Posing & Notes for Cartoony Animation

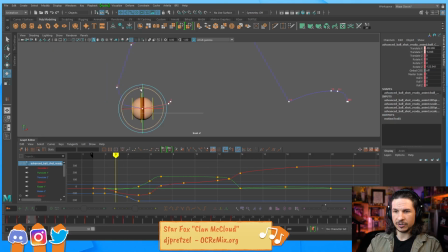if this was a human character, you would be doing this in the posing by default anyway. So I just wanted to kind of move through the scene.
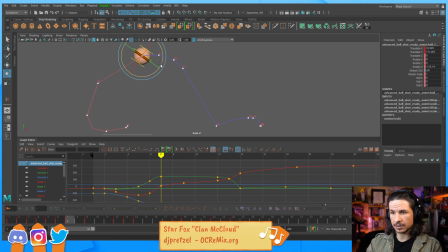Let's look at it from the side view. So it comes through, kind of like it's flying through the scene. Starts to come down, down, then bounce.
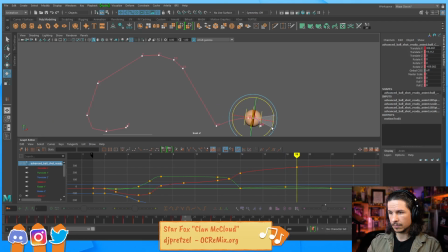Okay, so let's look at our rotate Z here. Just clean it up.
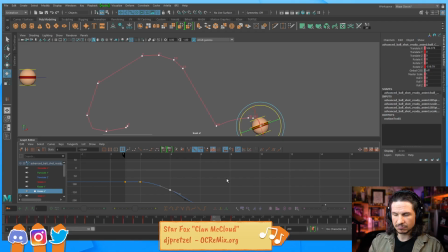Don't need so many keys. It doesn't have to be perfect. It's just kind of getting it so that it feels like it's a little cleaner.
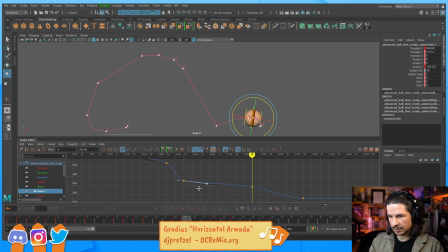Then here it should be more like that. And don't let it ease into the end there. Okay.
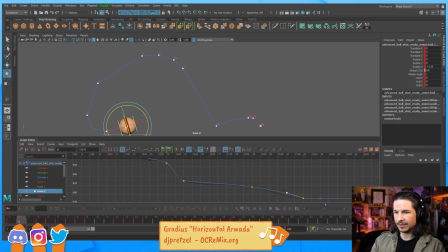So if we look at this now, the sphere is now flying through the scene more than it's just kind of sliding. And from here, I'm just going to add a little stretch.
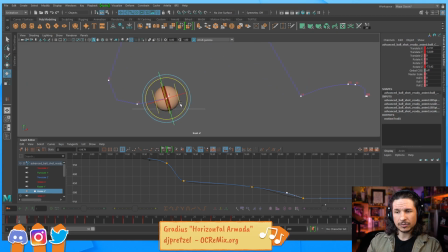So at the beginning here, I don't really need to add too much. It's pretty much fine where it is. It is starting to just move a little bit.
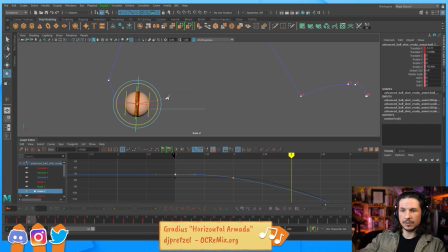That's fine. Now, as we come through here, we can start adding that extra little bit of motion in there. So it's coming through. It's starting to move pretty quick. So I want to stretch the end of the ball back to where it used to be.
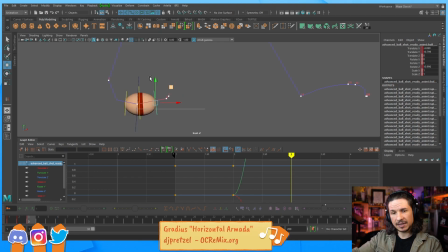Just a little bit. Kind of feel that drag as if the weight is being thrust forward, but just like my hair, if I moved over to the side really quick, the hair would drag behind.
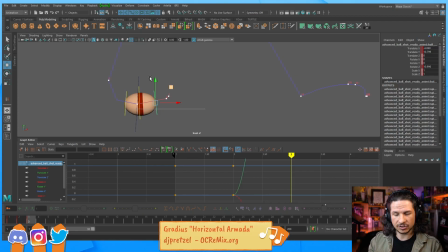I'm using the weight of the ball to drag it behind just a little bit. Right there. Now it starts to slow down. Let's bring that back into just kind of a normal state right there.
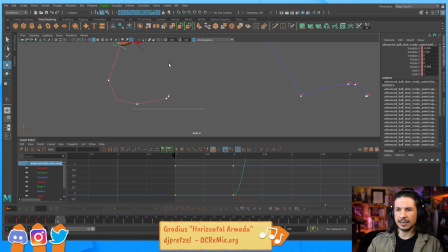Oh, whoop, comes through. And then here, once again, let's smear it. Now, with this, we're going to get a little bit of loss of weight.
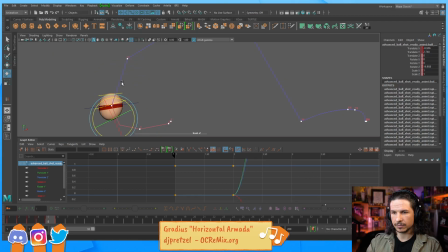That's fine, as long as it's not too much. So I'm watching this, trying to connect that arc. This is the other thing with smears, is that you can really use it to emphasize an arc. And what I mean by this is, let's kind of go in the middle here.
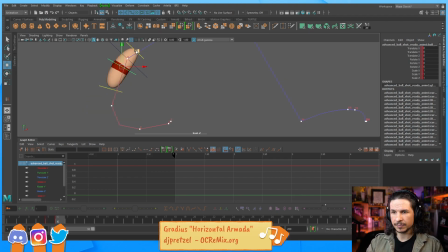If I want to make this feel rounder, I can take this and start to shape it like so. So you can see how it's starting to kind of round out there. Even though if we look at my motion trail, it's definitely not round.
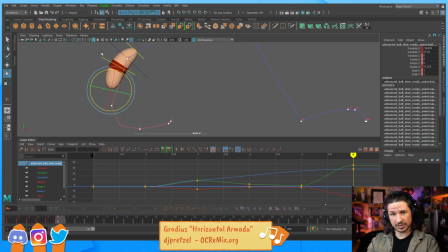It's got this sharp line there. I can use the pose of the character to create the feeling of roundness. And now here, let's really stretch that. And I'm not going to go so far that we lose all our mass.
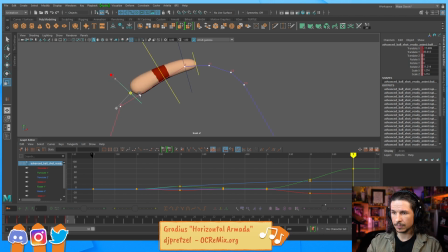So something like that. And what I'm looking at is my spacing.
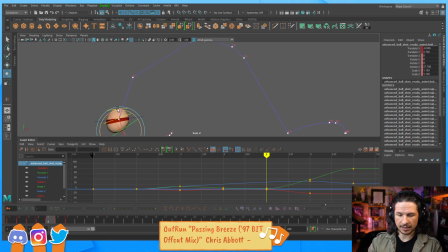So how much spacing goes between the top of the ball here to the bottom there, and then top of the ball here to the bottom there. I don't want to over connect it. So for example, and this is going to look terrible. See how the top of the ball is right there, and then the back is now behind that?
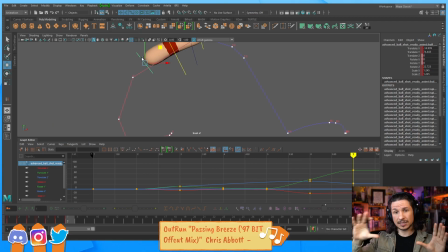That could start to create a pop. I am smearing the drawing, but I am starting to over smear it.
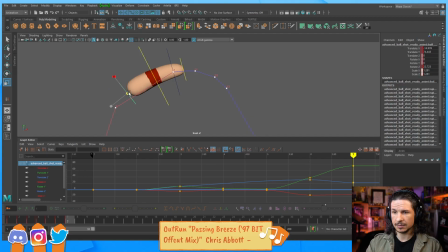Add a little shape there. Maybe round this out just a little bit more. Okay. So, boom. And now it slows down. Let's just get it back into its shape. Make sure I set keys on everything just to be sure.
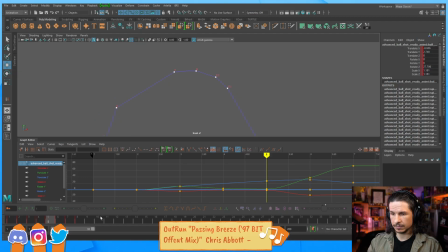Then the center one.
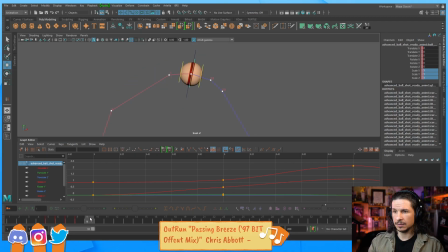Okay. So now we squash it down. I might just add a little bit more stretch there before squashing it in. We hold.
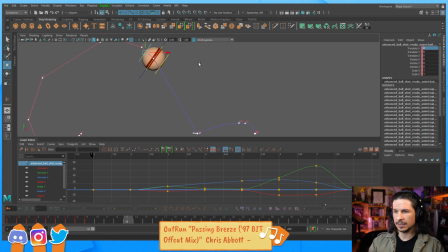And then right here, we're going to add one more stretch right here. I shouldn't use the word stretch. I should say we're going to add a smear.
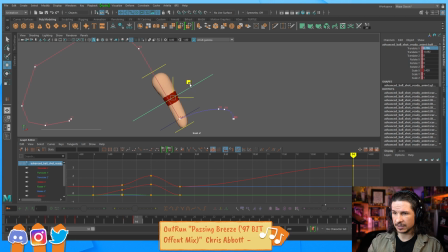Let's curve it just a little bit so we feel that arc. And make sure I actually set a key before that. That would help.
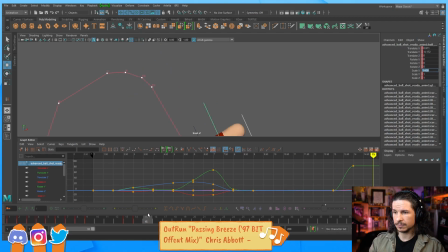Okay. Boom. And then we'll just zero it out again here. Okay.
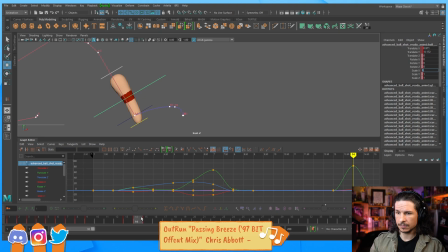So we've got that. Now here we're getting into a problem. And actually let's play through it and we'll see the problem. And am I maintaining the volume of the ball while doing smears?
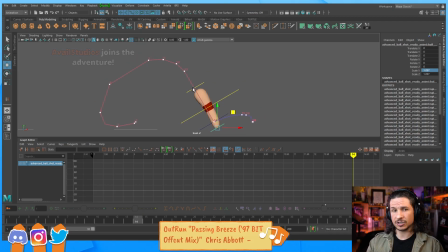No, I don't care about the volume of the ball. Smears are not squash and stretch. They are simply connecting images together. So now let's see what we've got. There we go. See how at the beginning there, it now feels smoother?
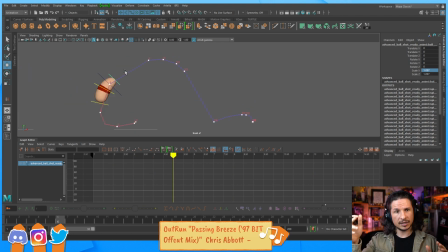Where we're not losing the motion of the object. That's the smears. The smears are helping us to create that extra arc and push the feeling of connectedness. Even though it's moving just as fast as it was before, we didn't change any of that.
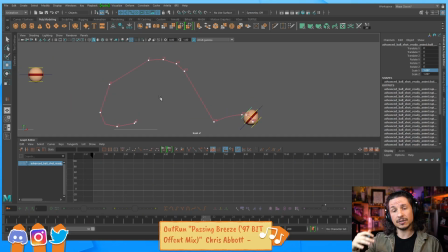By smearing it and connecting those elements together, we create that feeling of smoothness. So right there, that's feeling pretty good at the beginning. Now, at the end, it doesn't feel quite as good.
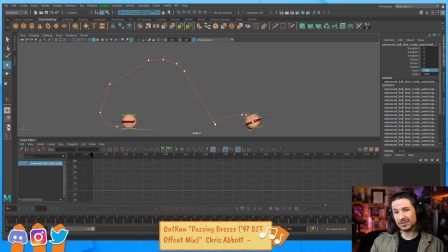Why? Well, we're smearing it in the wrong spot. If we look at the smear, it's very thin at the end and big at the very thin at the head, I guess you could say, and very big at the butt.
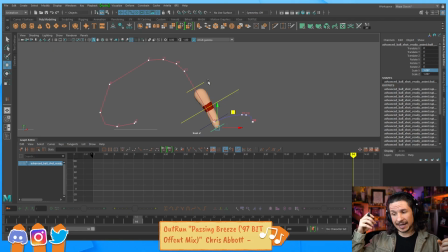That would be a stretch, squash and stretch. As this thing is launching out, all of its weight would stay in the back. Think of a water balloon. If you had a water balloon and you just went straight up with it, all the weight would stay at the bottom and then the top would thin out.
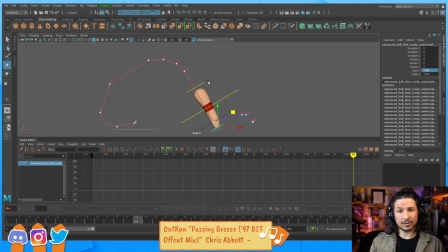This loses a lot of the momentum from here.